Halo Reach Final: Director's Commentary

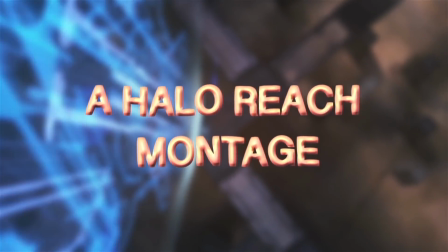[0:00]
Hey guys, it's DoubleAA or Aaron here, and today I'm bringing you a director's commentary of my Halo Reach Montage 6.
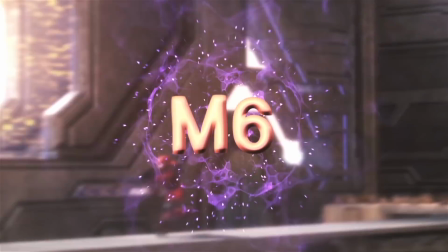[0:07]
I tweeted this a little bit ago,
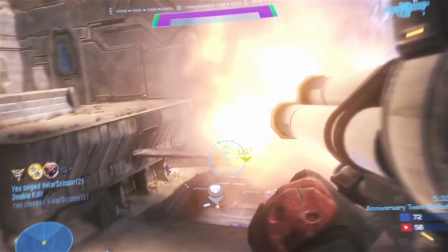[0:11]
asking if anyone wanted to see my thought process and how I edited my videos and how all that works, so I thought I'd try it, give it
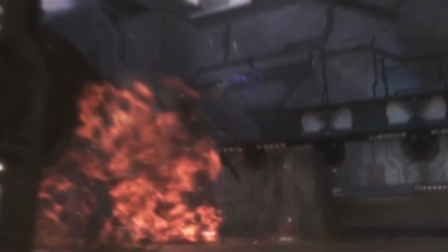[0:18]
a shot, see how it goes. So I'm pretty much gonna walk through M6 and pretty much show you how I did it.
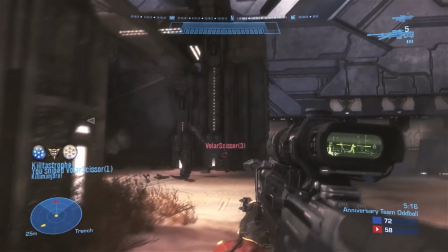[0:25]
If I do any more of these in the future, I'm probably going to stick to editing mainly, but since this is my own video, I'm going to kind of go over some of the clips,
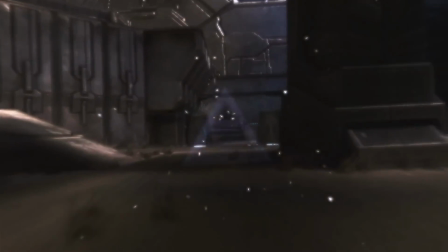[0:33]
maybe tell some cool stories, how I got them and why I put them in places that I did.
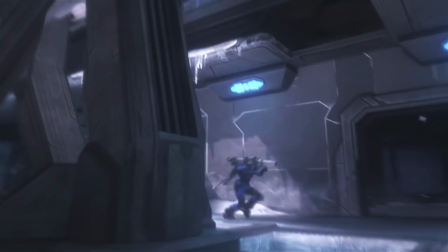[0:38]
So I'm pretty much going to watch through, pause the video whenever I feel like it, and tell you how this went.
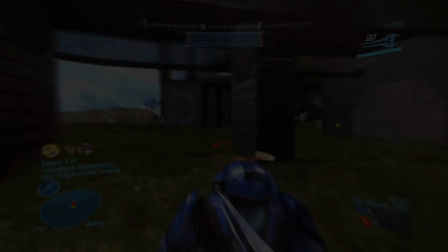[0:43]
So pretty much wanted to start this video out by kind of really leading into the video. The song I chose, the first song, I really loved the song. If you've seen any of my scrap renders, I went through a ton of different songs. I could never figure out what I wanted for my final Halo Reach montage because, you know, this game has been my life for a long time.
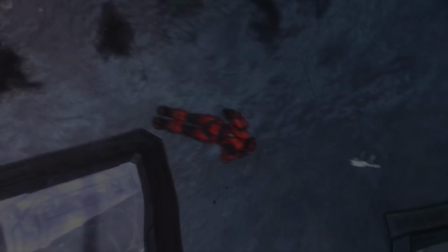[1:07]
I mean, okay, not that long, but you know what I mean.
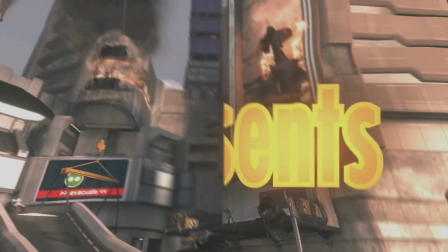[1:10]
So I wanted to lead this in, and it felt like the song was good, but didn't have a strong lead in, so I thought I'd add this little, I don't know what you want to call it,
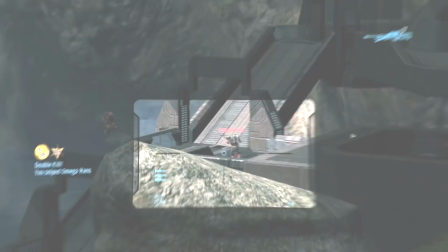[1:18]
just fast forward through M4 and M5 right to M6 and kind of have this nice pop.
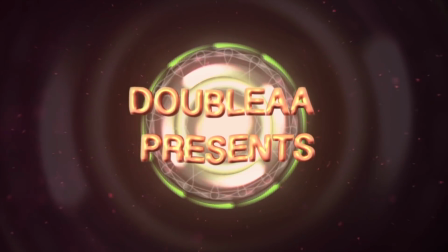[1:24]
This pop was like a shockwave effect. You've probably seen it in a lot of different videos.
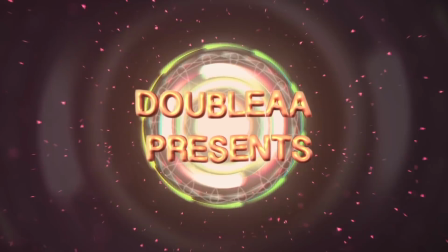[1:29]
Made it in After Effects, used a bunch of stuff like fractal noise and pixel poly and a bunch of other glows and colors and stuff like that.
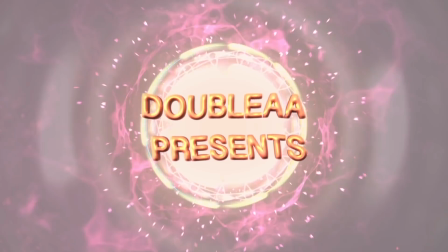[1:37]
This whole thing right here was honestly me just being bored and I'm not sure what I wanted to do,
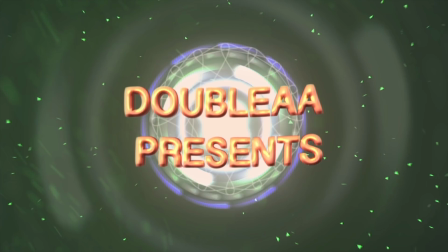[1:45]
so we have like cool colors and shape layers and I think even some twitch effects and stuff.
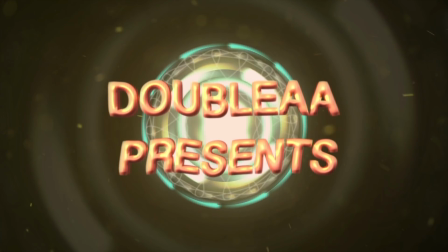[1:51]
I'm talking about behind the text here. The text itself, looking back on it, it's ugly as hell,
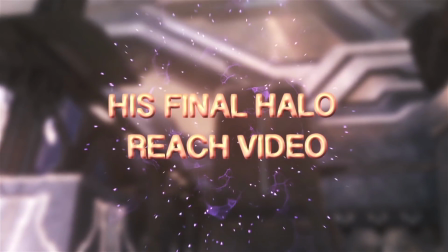[1:58]
and I don't know why I picked it or why I edited it the way I did, but here we are.
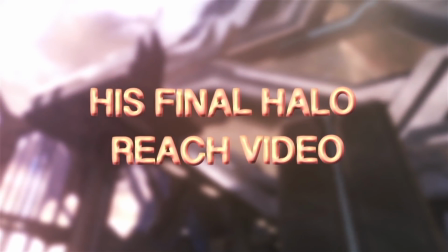[2:03]
Still really happy with it. Text has always been a problem of mine. I've never had the eye for text.
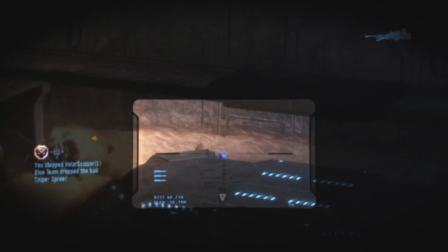[2:08]
I've had the eye for some things. Text has never been one of those things. Wanted to start off with this Hang 'em High Pock, and the reason for that is, first of all,
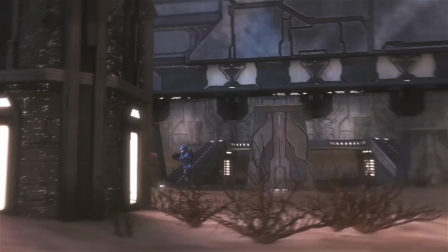[2:16]
I felt like it fit well with the beginning of the song, but also little DoubleAA Halo Reach Montage Easter egg.
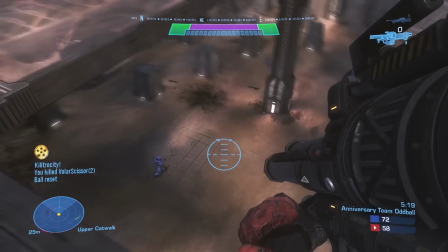[2:23]
If you went back and watched my M4, you will see that it starts with a Hang 'em High Jaro.
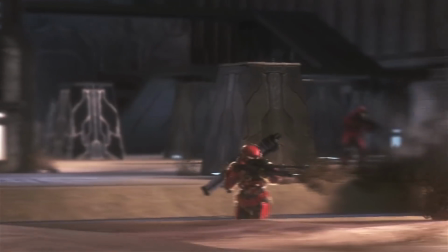[2:28]
Then M5 starts with a Hang 'em High Tast, leave off M6 with a Hang 'em High Pock. I just thought that was kind of a cool Easter egg. No, there's not going to be an M7 with an air. I'm sorry.
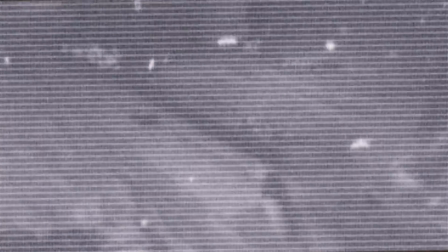[2:38]
I know a lot of you really liked this TV effect. It's probably one of my favorite cleanest effects of this whole video.
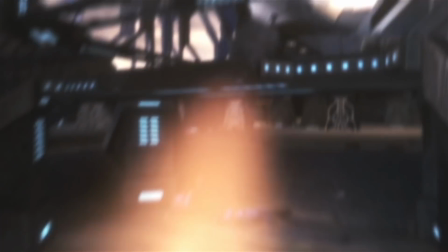[2:45]
And how I did that was actually pretty easy.
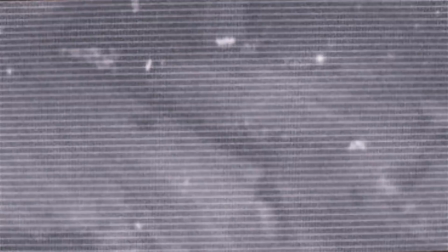[2:48]
Pretty much what I did was I made a few shape layers of pretty much a box, and then made the two antennas.
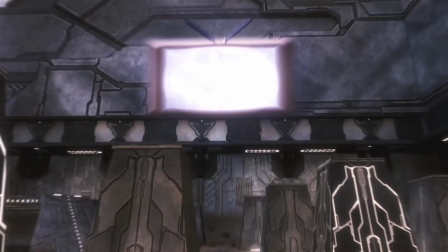[2:55]
Just making shape layers in AE, if you don't know anything about shape layers, it's pretty easy to handle, especially for TV, which is just a box.
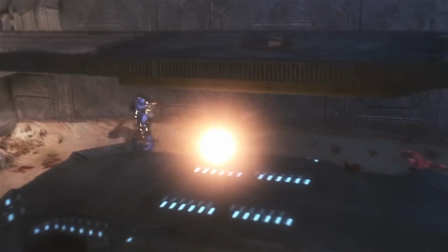[3:03]
And then I put the angle here of the triple, I think it's a triple, gain exploded into the TV and zoomed it out.
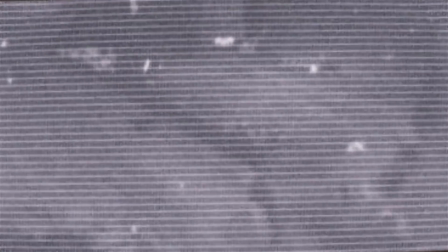[3:11]
And then what's actually interesting is this angle here is not a moving angle at all.
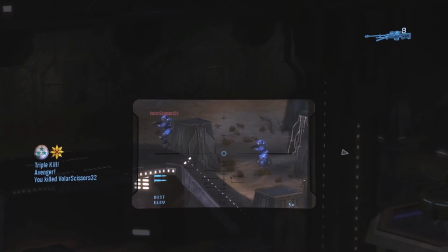[3:17]
I just keyframe the position and scale, kind of to make it easier so I didn't have to actually 3D track this TV.
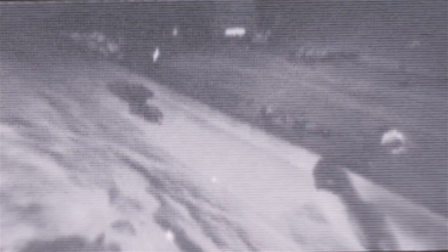[3:23]
And then I pretty much added some glows and some blurs and some other stuff to it to kind of make it like an old TV,
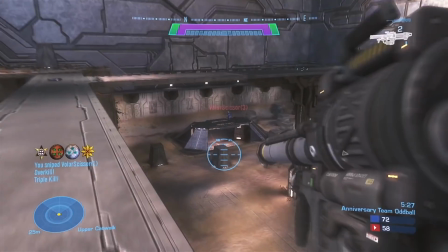[3:30]
but also like a, you know, a new, my own style to it. Then we got this transition here.
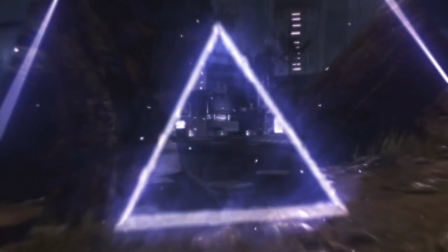[3:35]
The please wait and proceed, I didn't initially plan to have, but after I made the effect, I was actually pretty happy with it.
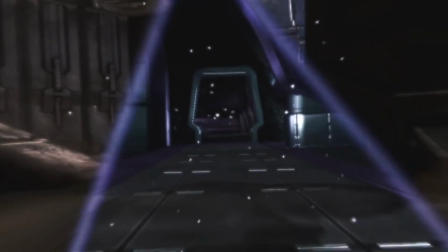[3:43]
So yeah, it's just kind of a mass transition with lightning or something like that. I don't know, it's pretty happy with it.
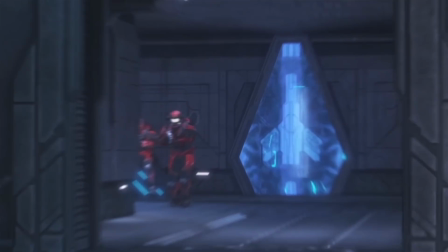[3:49]
Really happy with this truss though. Wish it was a 2-for-1, but alas it was not. If you couldn't tell, that was the weird shape layer thing I did.
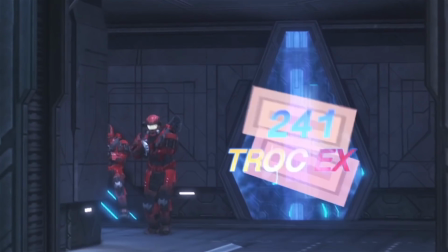[3:56]
I wanted to just do something saying like, wish this was a 2-for-1 truss extern,
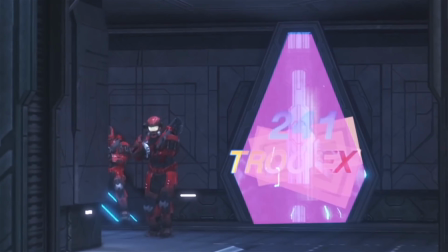[4:00]
but putting that there just didn't seem cool enough, so I added all these weird random shapes that I don't know why they're there,
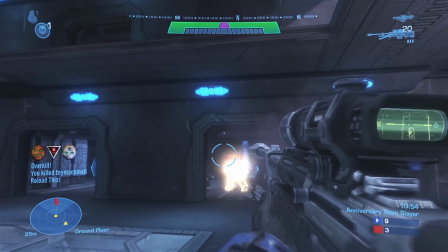[4:07]
but there they are.
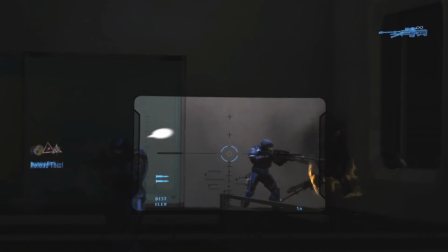[4:08]
A lot of people really liked was this speech bubble that says hello, and you know,
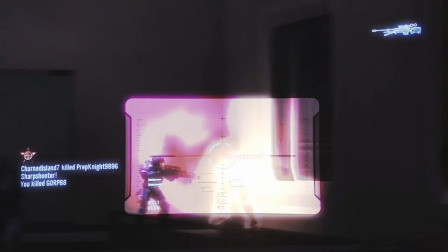[4:13]
it is kind of what I picture when editing and playing this clip, and that's kind of why I included it.
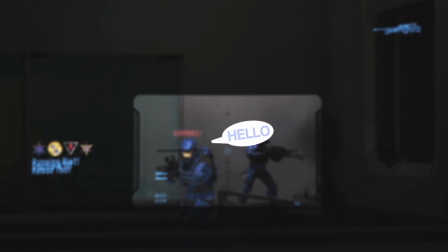[4:18]
I try to include my thoughts, at least in my own videos. In other people's videos, probably not as likely that I do this, but you know,
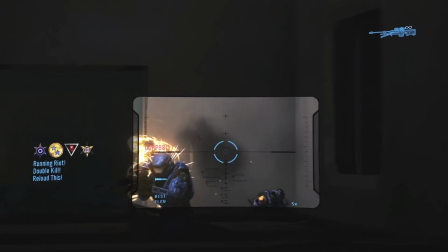[4:26]
when I was playing, I was like, oh, my extern popped up, you know, let's show that off.
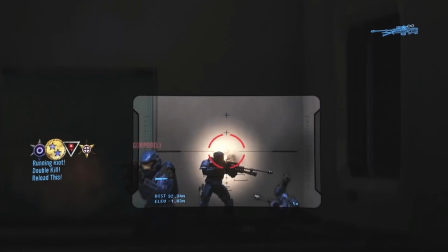[4:31]
And you'll see later in this video, you guys really like the move please fine.
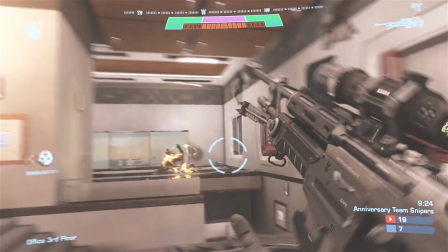[4:36]
We'll get to that later. But yeah, nice Hang 'em High extern. This clip, now, okay, story behind this clip.
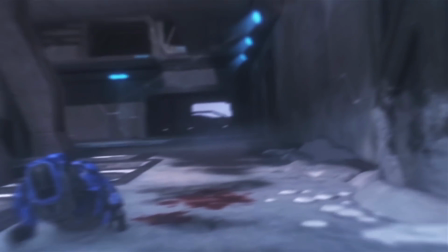[4:43]
So I was in a call with Phil, aka Cheesecake, and we were both playing Halo Reach.
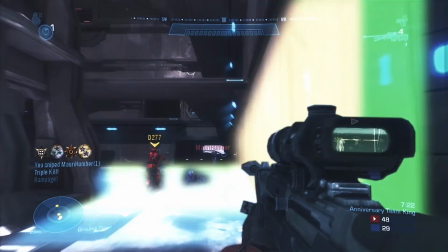[4:49]
I forget which map he was playing, but he was really upset because he just choked a 2-for-1 tag. He was kind of bummed out about it.
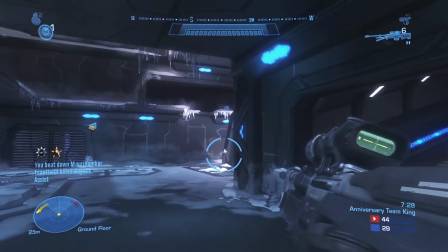[4:57]
While that was happening, I was playing this game, and literally 2 minutes after he said that, I hit this 2-for-1 tac exterm.
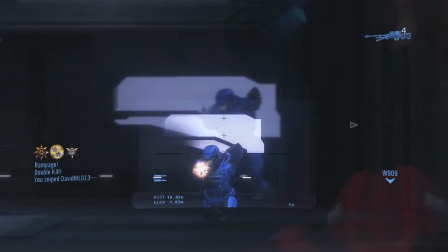[5:03]
And I don't have headphones when I played Halo Reach, so I just had to put volume through my speakers.
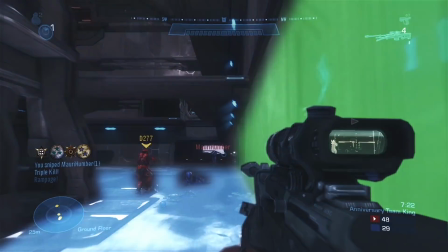[5:10]
So he heard it over the call and heard that I got a 2-for-1 tac exterm. And man, he was annoyed.
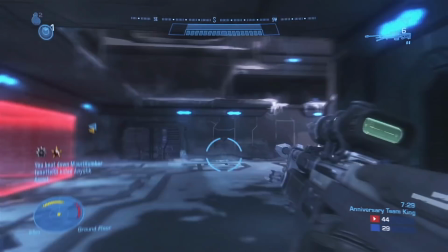[5:16]
Like, he was happy for me, of course, as we all should be for when other people hit clips.
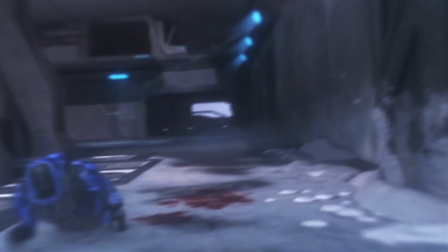[5:20]
But, you know, he was rightfully annoyed that I hit that right after he choked something like that.
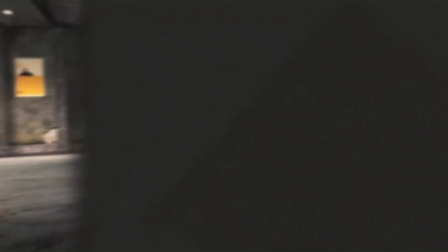[5:26]
But this effect, I was really happy with. I don't really know what it is or why I did it.
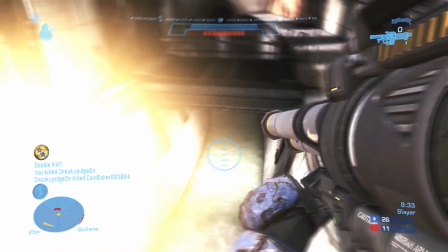[5:31]
But I said later because he was trying to piece out of there and I said no. But yeah,
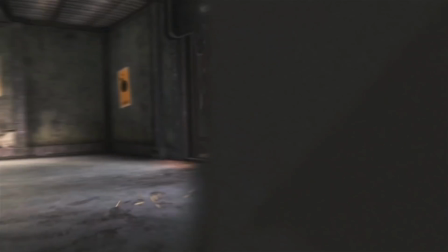[5:37]
these are just kind of some squares that I put in a circle and then added some glow and some blur and stuff and had it kind of expand out.
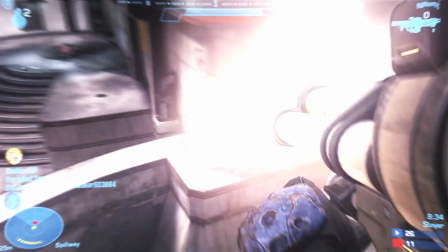[5:46]
Then I copied and pasted a few of them to add some variation.
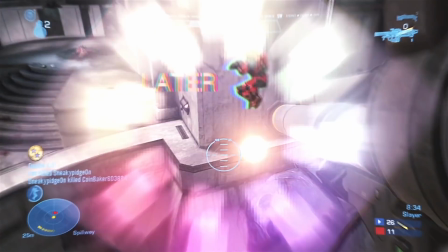[5:49]
And then for some reason I just kind of masked out the later Spartan and added a few colors that show up one by one and then disappear one by one.
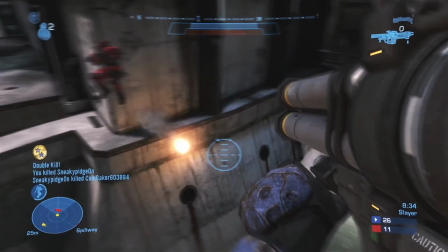[5:57]
It's kind of a sloppy effect when you really look at it, but either way I was still really happy with it.
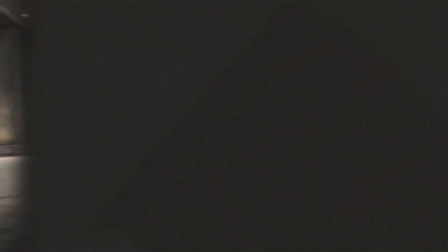[6:02]
Then we've got this transition. What I'm actually really happy about is if you really look close, this right here is not part of the map.
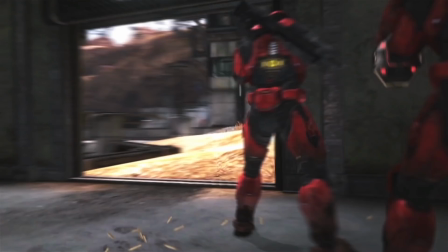[6:09]
Yeah, this layer is it's actually just a shape layer that I made in After Effects and then added some blur and noise
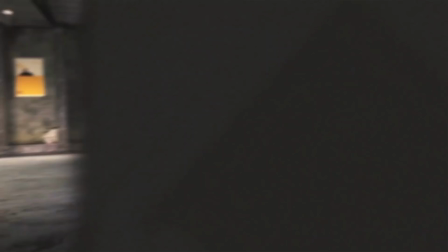[6:16]
to it and then moved it across the screen so it actually looks kind of like a mask or transition when really it's not.
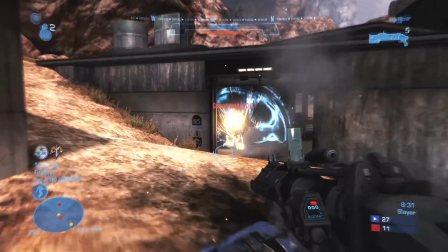[6:23]
I really liked colors in this and I wanted to kind of keep it, you know,
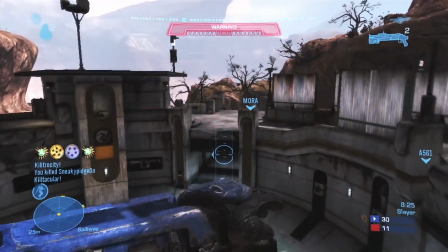[6:28]
it's kind of a somber song when you really think about it, but I wanted to still keep it fun and entertaining.
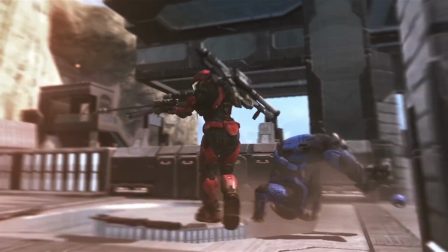[6:32]
Now this clip is definitely one of my favorites of the video, just because it's really unique.
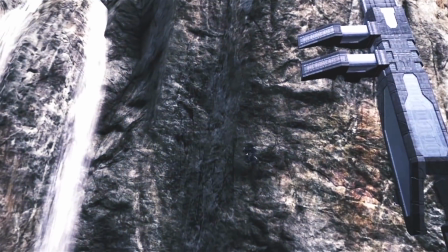[6:38]
Like, people go for no scopes and stuff, but I don't know, I really liked it. It's not, I don't think everyone would main this, but I really liked it.
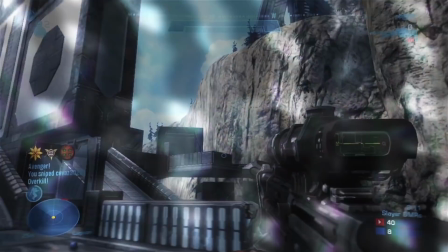[6:48]
As far as editing goes, definitely one of my favorite effects is when it slow-mos right before the shot.
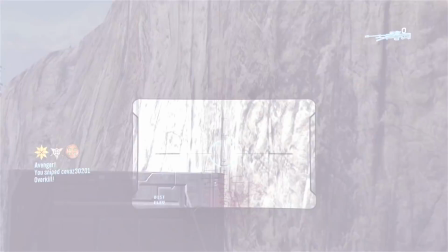[6:55]
This, honestly, I think I was using my inner Pooba. I don't even know, but I don't even know what effects these are, honestly, so I can't help you out there if you're trying to recreate it.
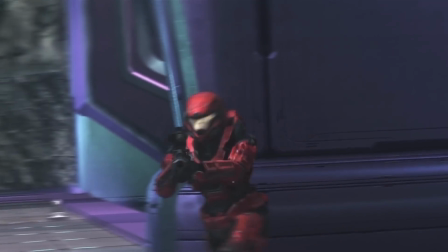[7:04]
And this, what's actually really funny is everyone who watched this thought this was a mask.
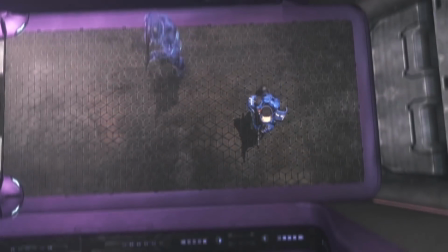[7:11]
Like, these transitions were masked, but no, it's literally just me speeding it up and blurring it a bunch that makes it look like a transition when it's really not.
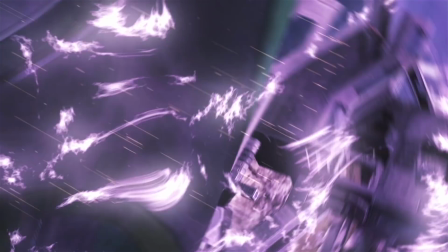[7:19]
Now this transition, I think I changed it about 5 different times because I never got it exactly how I wanted to.
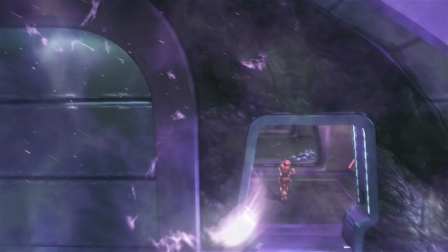[7:25]
And looking at it again now, it's still not exactly how I wanted it.
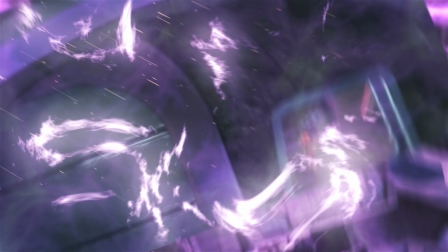[7:29]
I probably would have added a little more of this fiery electric smoke looking thing.
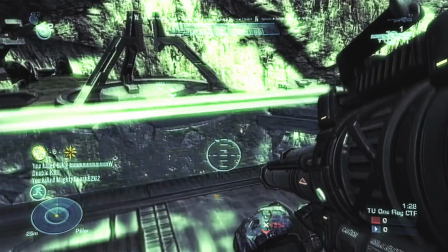[7:36]
Either way, I'm still really happy with that. Now this was more of the, you know, my personality coming into the edit where I say stop using rockets,
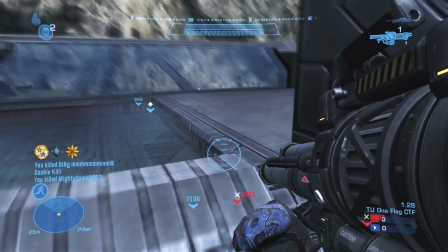[7:44]
because I think you all know I use rockets a lot, like so much, like oh my gosh,
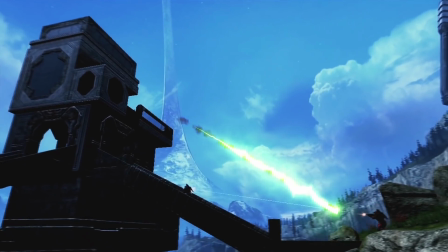[7:50]
stop using rockets, Aaron. You use rockets so many times, like stop.
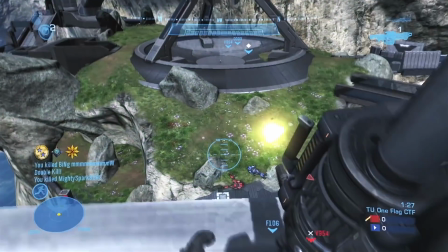[7:54]
But I just really like that, and I liked the green effect here that I did.
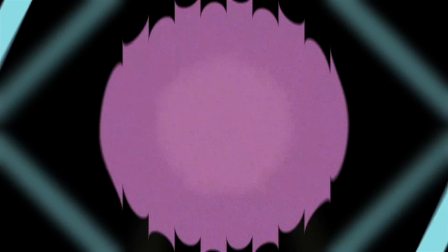[7:59]
Now this transition right here, this was probably one of my favorite things to do because I was like,
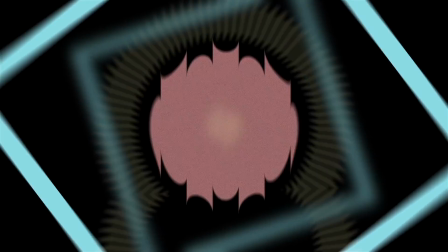[8:07]
honestly, a lot of these effects happen because I get bored, so I just start with something and it turns into this.